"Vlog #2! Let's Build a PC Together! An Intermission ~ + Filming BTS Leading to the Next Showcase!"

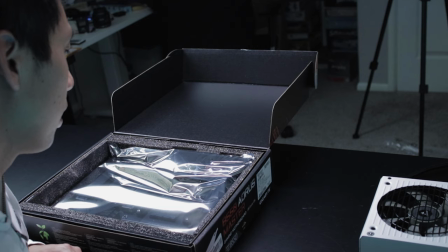248s
And secondly this motherboard can hold 128 gigs which is way more than enough It's pretty future-proof.
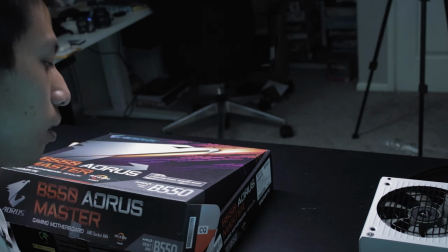253s
It also has heatsinks. It's Wi-Fi 6 compatible. Only downside was that its price point was already getting into the X570 Territory, I mean it was like $50 away from X570 so you do save a little bit of money here, but here is the
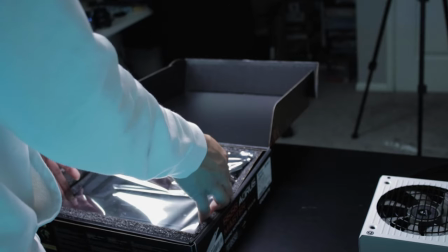268s
beautiful motherboard that is going to be the brains of all future videos from here on out I'm so excited.
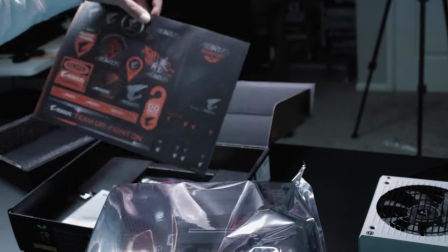278s
It's like a newborn baby. It's so heavy! The stickers, the user's manual, which we will not throw this time.
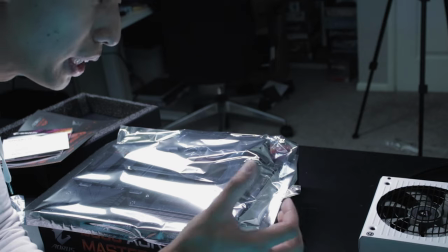285s
It's always so satisfying to get a shot of the cover being unwrapped. It's really good for sound effects, which is why I like to do shots like this.
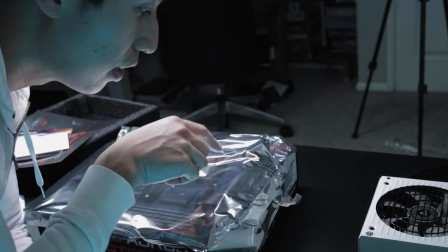291s
So I'm gonna do a closeup shot of the package's opening, and then I'm gonna try to get this plastic piece of here into the lens,
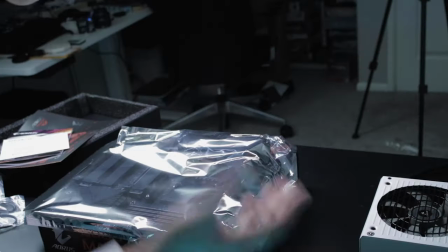300s
that way it acts as a transition point for the wipe into the whole motherboard by itself.
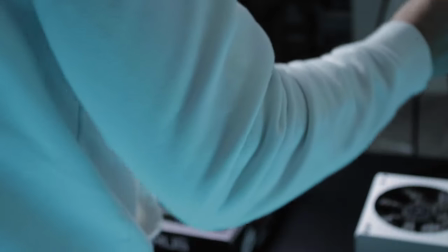305s
I don't remember motherboards being this nice, since when did they turn out to be as beautiful as this?
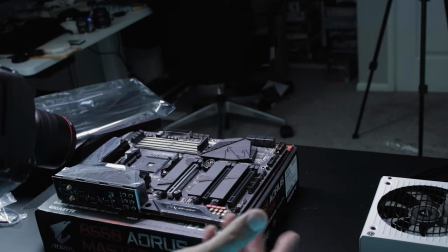311s
Jesus. Okay, so now time to do some quick overhead shots here, scanning left to right.
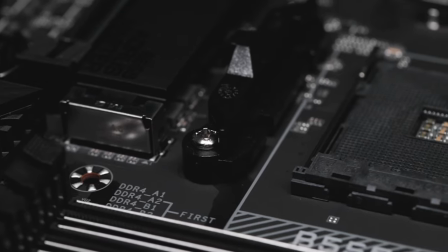317s
So I'm going to scan left, right, up, down, and just do a really big opening shot since this is the brains of the computer.
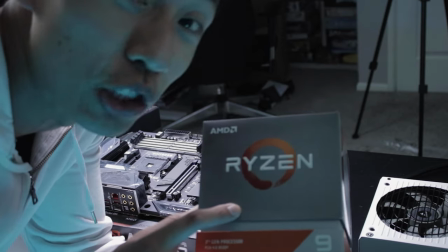323s
Now this is the Ryzen 3900X. So this one is running 12 cores.
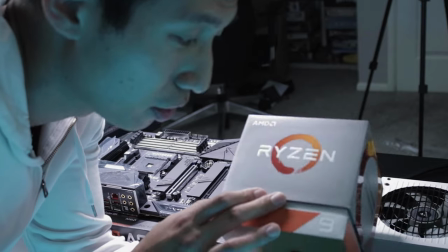328s
It's going to be an extremely powerful computer, three times the amount of cores that I had in my last computer.
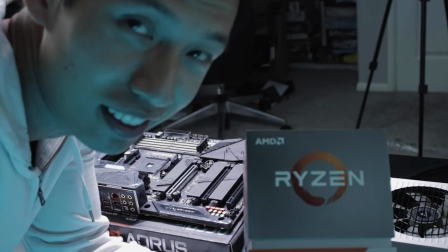333s
I do want a spinning shot of this, but not while the processor is in here. I'm going to get the shot after, but I do want to spin the box.
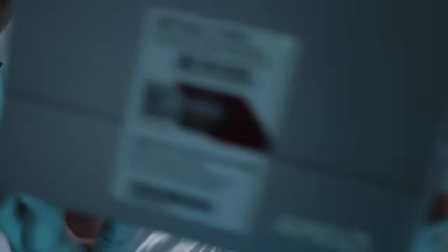340s
And then when this spins in the frame like that, I'm going to transition it into putting the processor in the motherboard.
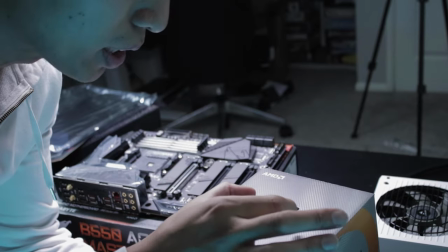349s
So I do want to get one single motion of just holding the processor and putting it in the motherboard and then actually put it in.
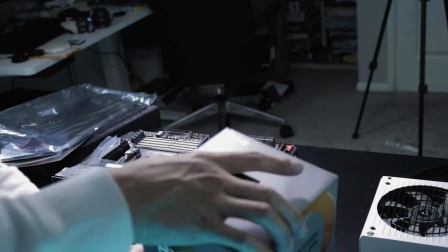356s
But I just got to be really careful because I do not want to break this. Just look Look at that.
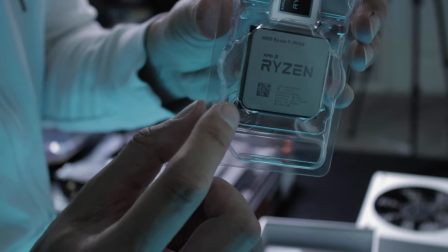362s
My goodness. So there is a tiny arrow in the left corner here, I know it's kind of hard to see, but there's a tiny arrow here that you have to match along with the motherboard.
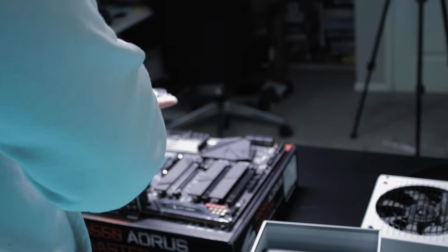370s
So this one, luckily, goes straight just like this. Can I film it and not drop it? That is the real question here.
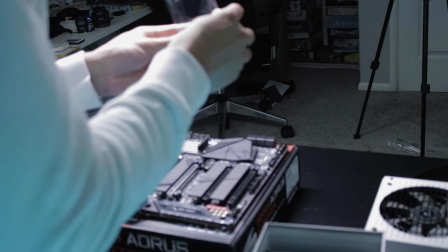377s
There have been too many times. Board game pieces are one thing at $4 to $5, however, a processor is not anywhere near the same price.
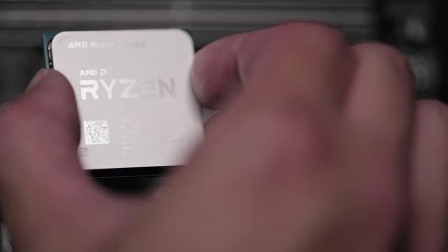386s
Yes. Yes, nice shot here. And oh, it looks so good.
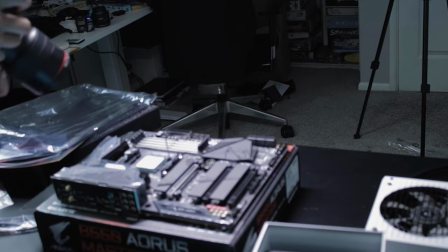392s
It's gonna look so good to just pull this part in place. Okay, hold on. One piece down, 12 to go. So I actually just dropped by and I'm gonna actually return the hard drive that I just got. Reason for that, it's way slower than what I need and it's very, very tiny. I don't know why, why did I go with 480 gigs? I have no idea why. And I ended up getting the Aorus NVMe Gen 4 SSD PCIe 4 slot. Long story short, it's really fast. Is it necessary for what I'm doing? Probably not. It's a bit overkill, but it's okay. I just don't want any more lag on my Premiere timeline, honestly. So that's my sole reason for upgrading to the PCIe 4 slot. Brand new hardware releasing this summer. Actually, I think it released a couple of weeks ago. So I think these slots are all the same.
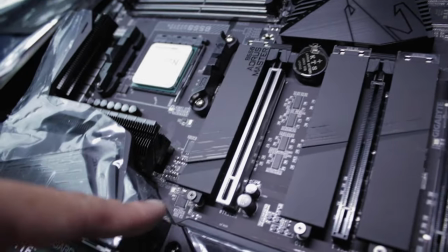437s
One, two, three, there should be a 4 slot somewhere. But I'm going to unscrew this here and then stick in this hard drive.
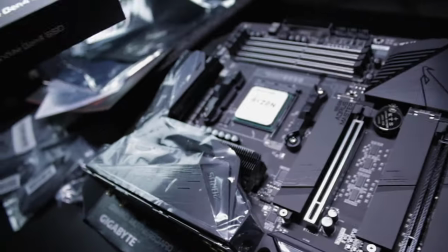444s
But in order to film this, I wanna get a nice open shot afterwards.
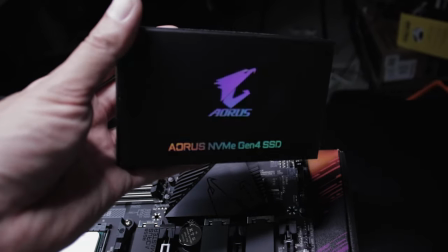447s
I'm gonna actually clear the table for a second and then I wanna get a nice clear shot of the box since it has a nice rainbow glow to it.
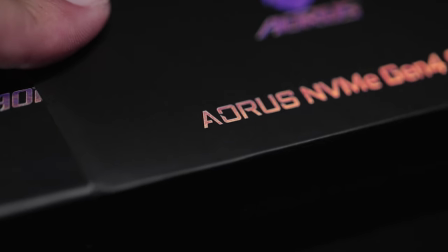454s
And then an opening followed by very, very tight, very, very tight shots of the screwdriver just tightening in the bolts over here.
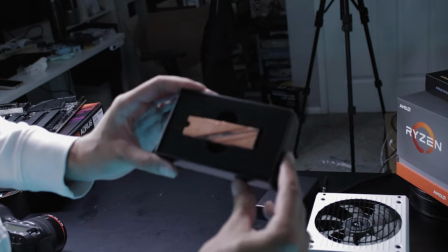463s
And that's it. Just look at that hardware.
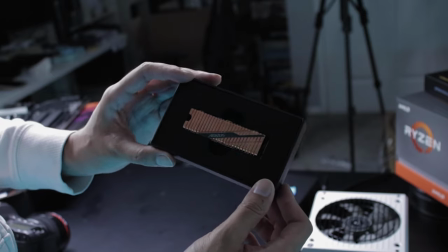468s
This is what a hard drive looks like now. Jesus, this looks like a battery from Optimus Prime.
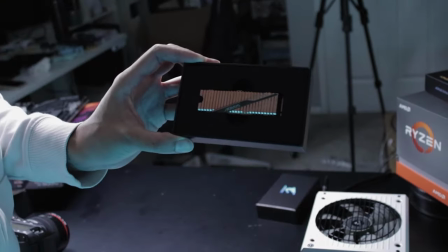473s
Just, wow.
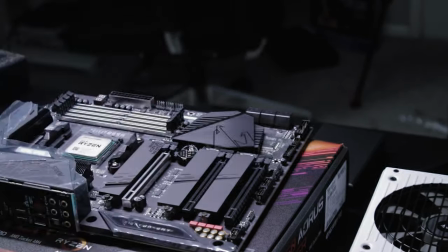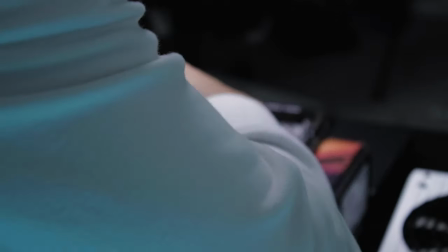Okay, so that's it for vlog number two. Thanks for joining me, if you're here. Join me along for this PC building journey. I only got the processor and the hard drive built in. So Miram should be here tomorrow.